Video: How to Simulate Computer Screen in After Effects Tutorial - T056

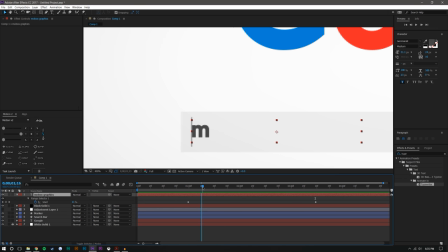12:21 So what you could do is you can kind of just come here, set a keyframe. You don't have to do it for every letter, but if you want individual granular control over each letter, say you want to match it up to audio, then you're going to want to set a keyframe for every letter.
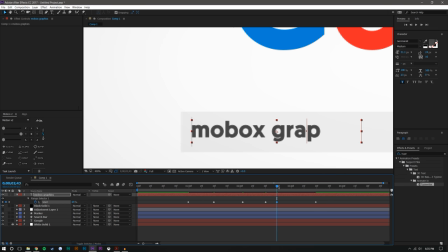12:40 But basically, I'm just setting keyframes for select letters and setting keyframes. So maybe in between MOBOX, there's a larger break, so I could just extend these across. Maybe I shrink that, so maybe the first two letters are slower.
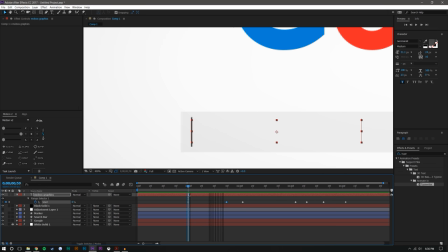12:59 So 1, 2, 3, the first letters are kind of slow, and then the last two are fast. See? It kind of just makes it have a little bit more natural looking, I guess, typing. And then I'm gonna kind of do the same for the other side,
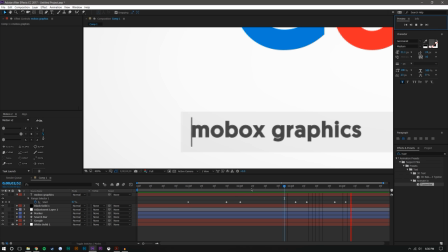13:18 just kind of, again, making it look a little just, it's not as linear, right? So it just looks a little more random, which is kind of how the real world actually is. So now what I can do is I can now take this, I should actually probably put this beneath the adjustment layer as well, but I could just take this marker.
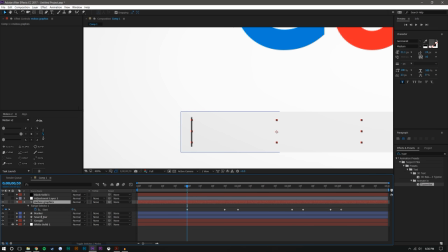13:35 Oh, I wanna keep my keyframes up, so I'm gonna hit U on the keyboard to bring those back up. The first letter comes in right there.
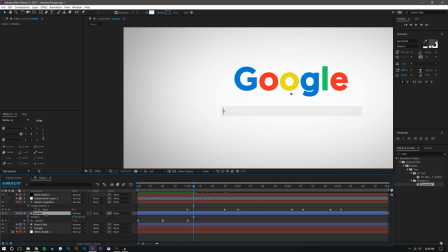13:43 I'm just gonna make this marker invisible, so I'm actually just gonna snip it, Alt, right bracket, snips it there. Gonna duplicate this layer and drag it over. And then after the last letter comes in, it's gonna start blinking again, but I need the position to be on the other side of the text.
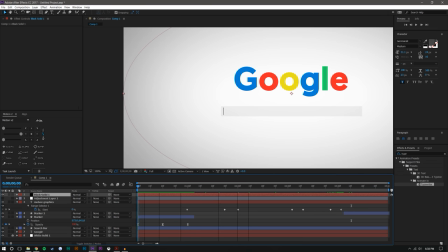14:02 So let's see what that looks like. So that looks pretty good. Now all we have to do is just re-add the adjustment layer in and see what we got.
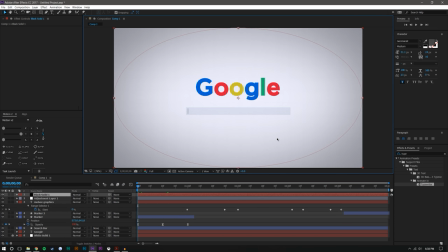14:17 So coming to fit. I'm gonna save this so it doesn't crash on me, because it tends to crash, T056. And I'm gonna hit play. So we can take a look. So the first thing I'm seeing is that I think the text is probably too dark, but that's, again, not the important part.
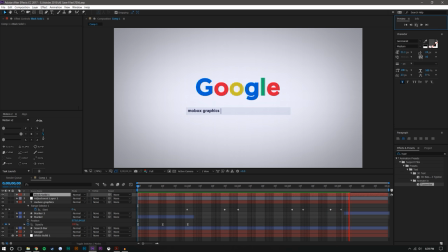14:38 I think overall it looks pretty good. Now, one last thing I'll show you.
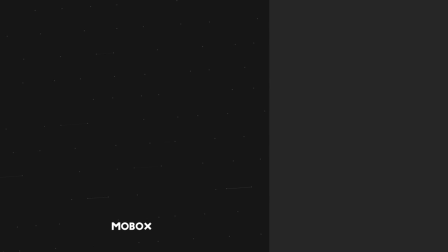14:44 So anyways, guys, I hope you enjoyed this video. If you did, please be sure to give this video a like.
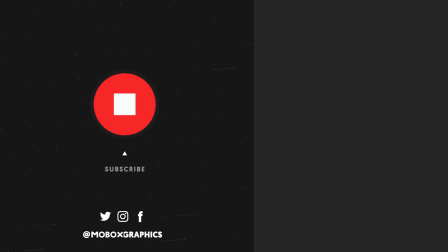14:49 If you want to see more, subscribe. And as always, thanks for watching.